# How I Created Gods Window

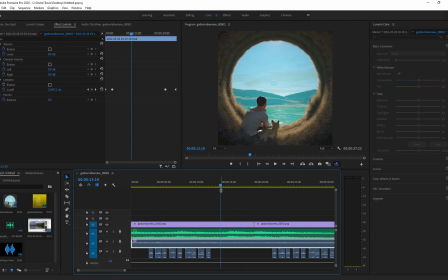(40:22)
bringing all of those elements together creates some really nice audio design which creates this very peaceful and calming animation that is both an auditory and visual experience. So you see the beautiful visuals and you hear the beautiful audio as well.
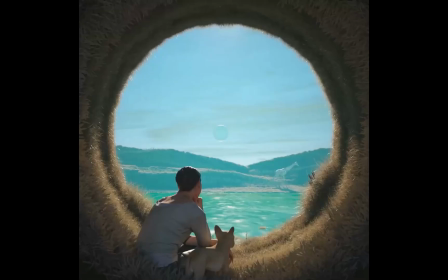(40:40)
Bringing that all together I think creates a really nice animation. So that is going to be the end of this breakdown video. Now hopefully you've learned a lot of useful tips and tricks from this. Maybe you've discovered new plugins.
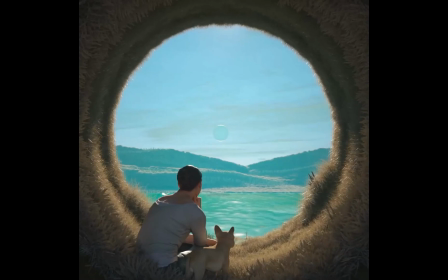(40:52)
You've seen some of the resources I'm using as well and the assets that I used to put this entire scene together it was so much fun to create I just love
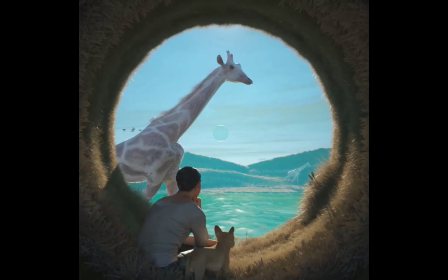(41:00)
building these fictional worlds so this is Algon Valley in South Africa and there actually is a real Algon Valley in South Africa
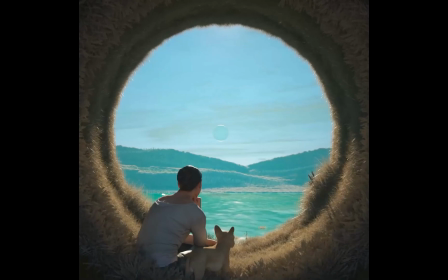(41:09)
as well that I have visited and what stood out the most to me was the beautiful scenery so you won't see any albino giraffes walking around but the scenery captivated me and I wanted to you know basically pay tribute to what i witnessed in reality and do something like this which i consider
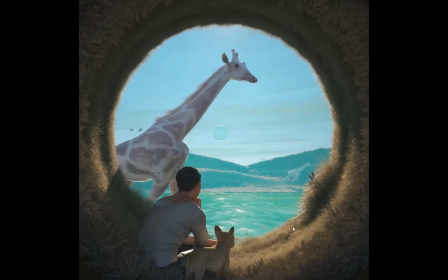(41:26)
to be quite special and magical with this beautiful giraffe that passes in front of them and it's quite a relaxing piece to watch as
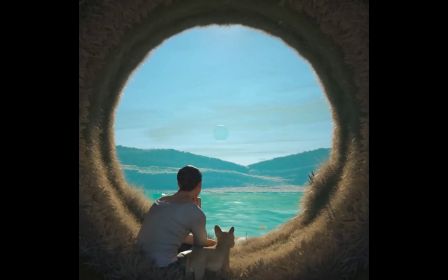(41:34)
well it's just an endless loop and yeah that is it let me know what you think about the animation and all of these techniques i hope you learned something useful from this and as always thank you so much for the support on this channel you are super awesome stay tuned for some more videos and tutorials and goodbye